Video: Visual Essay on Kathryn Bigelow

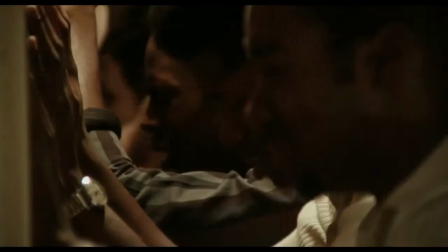(6:06)
And I think in Detroit, it's really an opportunity to look at race, look at the divide in this country,
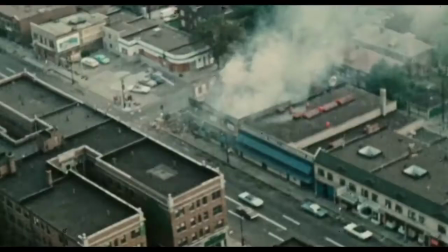(6:15)
and shine a light on it, you know, or hopefully encourage more stories to come forward and again,
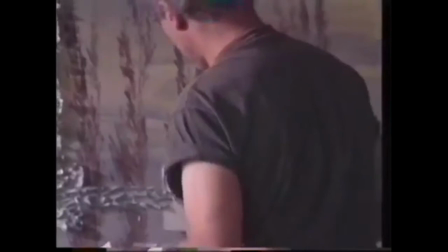(6:23)
more dialogue. I mean. Rooted in art, she went to the San Francisco Art Institute to study abstract expressionist painting,
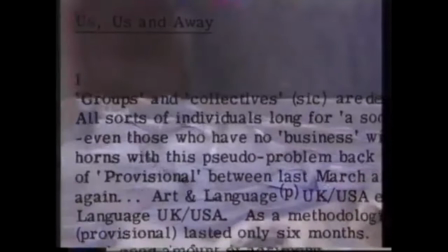(6:32)
and then she discovered film.
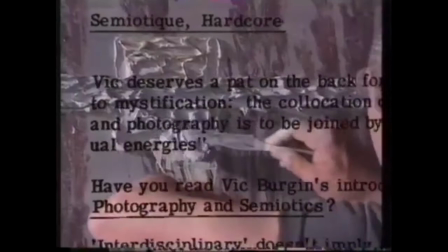(6:35)
In the early 70s to mid 70s, after Kathryn moved to New York, she began working with the artist Lawrence Wiener,
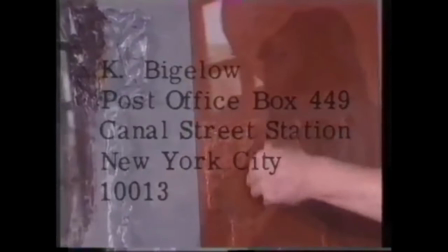(6:44)
as well as the group Art and Language, all conceptual artists.
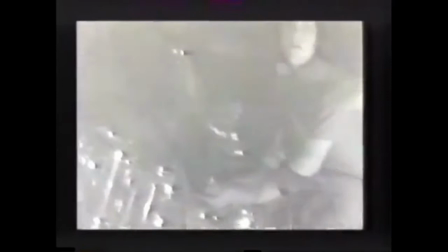(6:51)
So it was becoming less about the paint on the surface or a
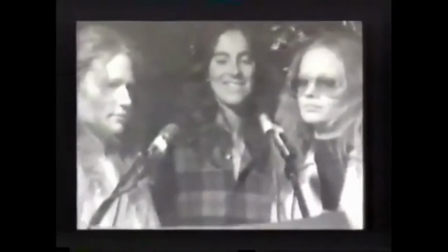(6:57)
two-dimensional non-narrative form and more about the purpose of the art piece itself.
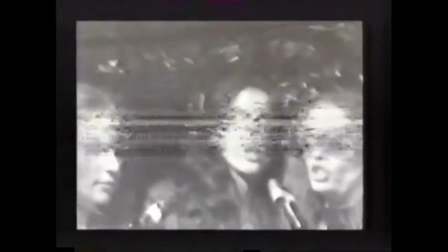(7:05)
Kathryn is still working through the influence of the New York art scene on her work,
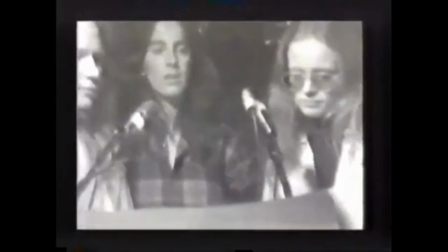(7:10)
a scene she describes as very political, meaning relevant.
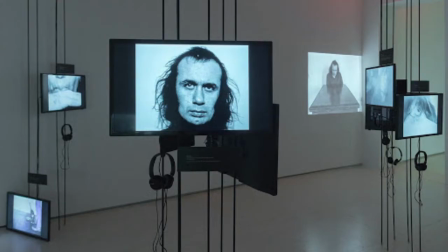(7:17)
In her 20s, one of her many different art jobs was to help Vita Acconci with some filmic pieces behind the performance installation.
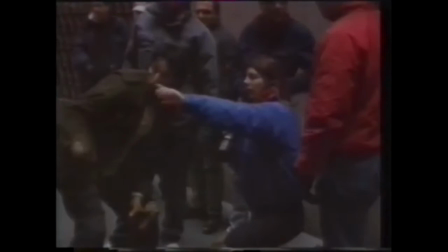(7:28)
She was asked to film a few slogans in 15mm using a Bolex.
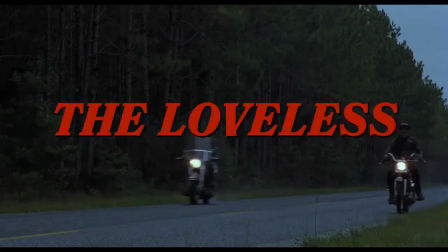(7:34)
She figured out how to use the camera and shot the material.
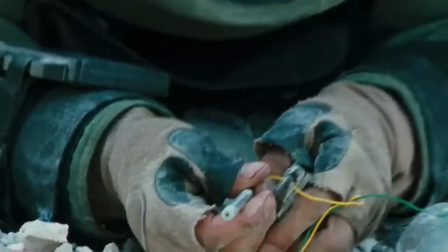(7:40)
That was the beginning of something.
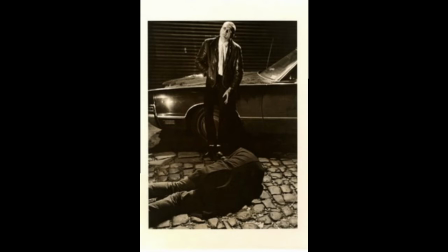(7:43)
With the successful application for a grant, she shot her first film, a short entitled The Setup, which was about why cinematic violence is so seductive.
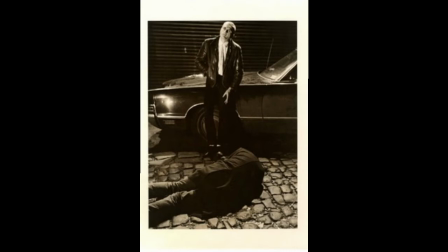(7:58)
However, she ran out of money for editorial. Her solution was graduate school.
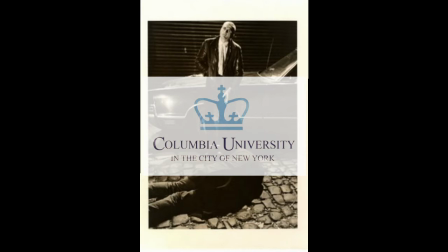(8:05)
In the Columbia University's Master of Fine Arts program, she studied film and finished The Setup as part of her academic work.
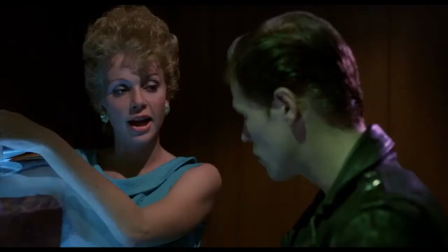(8:15)
Bigelow is aware of all formalities and the rules of filmmaking.
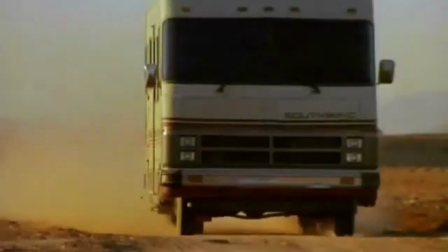(8:21)
She followed them to the T in her early days, but loosened herself from their holds as she gained confidence as a filmmaker.
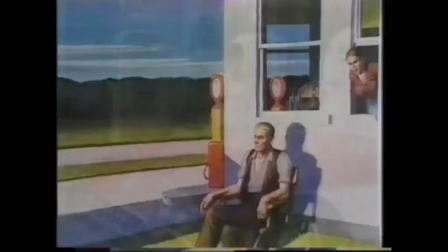(8:30)
In pre-production, Kathryn likes to storyboard heavily,
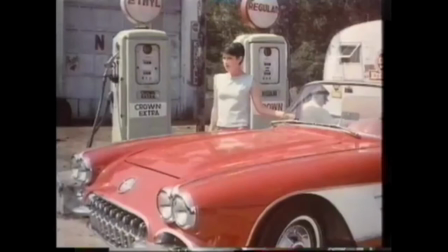(8:35)
ensuring that there is a somewhat complete vision of the story's visuals. It is all about bringing the best vision to life,
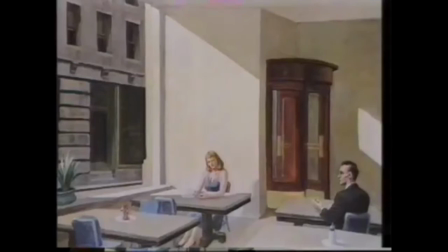(8:44)
which is a collaborative effort under Bigelow's humble and excellent leadership.
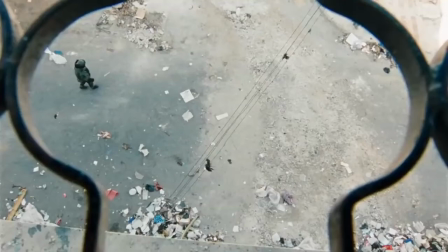(8:51)
A very important part of the process for Bigelow is research that is thorough.
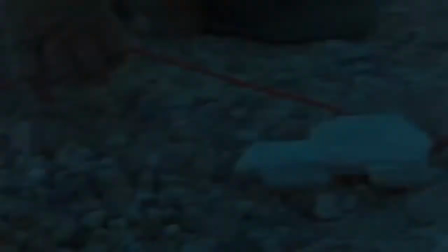(8:57)
She goes into the history books, records, articles, news reports, and interviews persons who were involved.
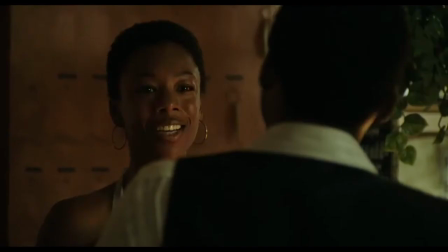(9:06)
Bigelow ensures that her films remain true to the story and the look of the locations.
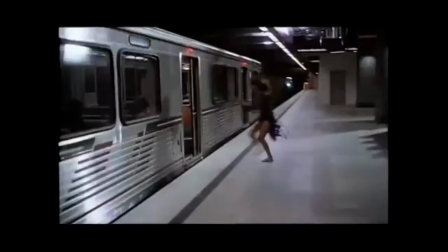(9:13)
Kathryn is known for innovative camera rigs and POV shots.
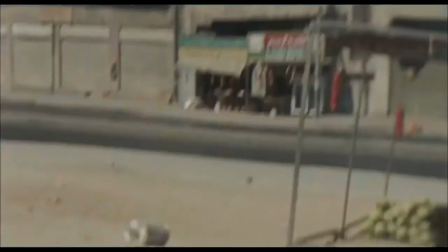(9:18)
Bigelow often likes to use handheld camera movements to give the audience a feel of
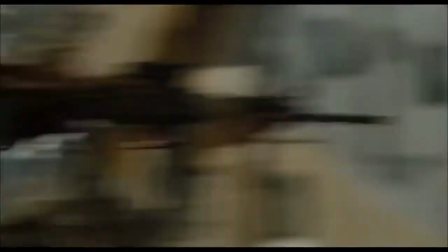(9:24)
being there and to make the actors more comfortable as they live the life of another.
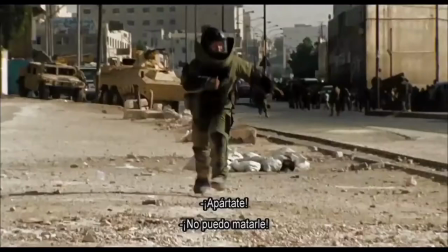(9:31)
Slow motion is a recurring technique in Bigelow's storytelling,
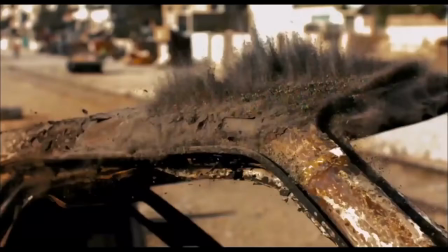(9:36)
often most successful where it is the most experimentally employed,
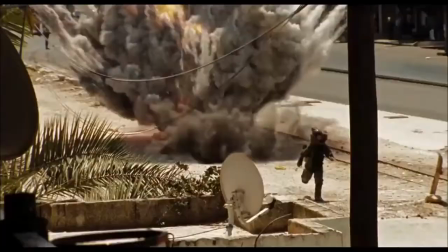(9:41)
where it can help the spectator participate in a collective mediation on action and effect.
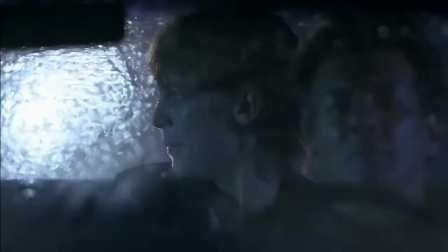(9:49)
In her earlier films, you'll notice a sort of signature blue lights used to communicate moods and underlying messages.
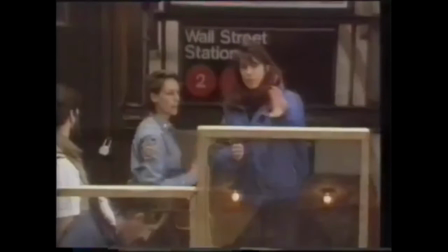(9:58)
She uses rehearsal periods as opportunities for visual articulation and communication.
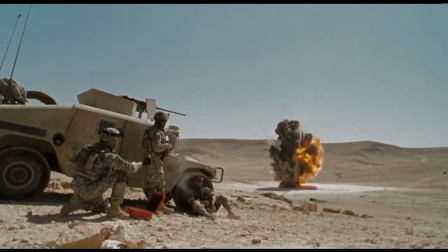(10:05)
As one will notice, there's some seemingly logistical challenge in a lot of Bigelow's films.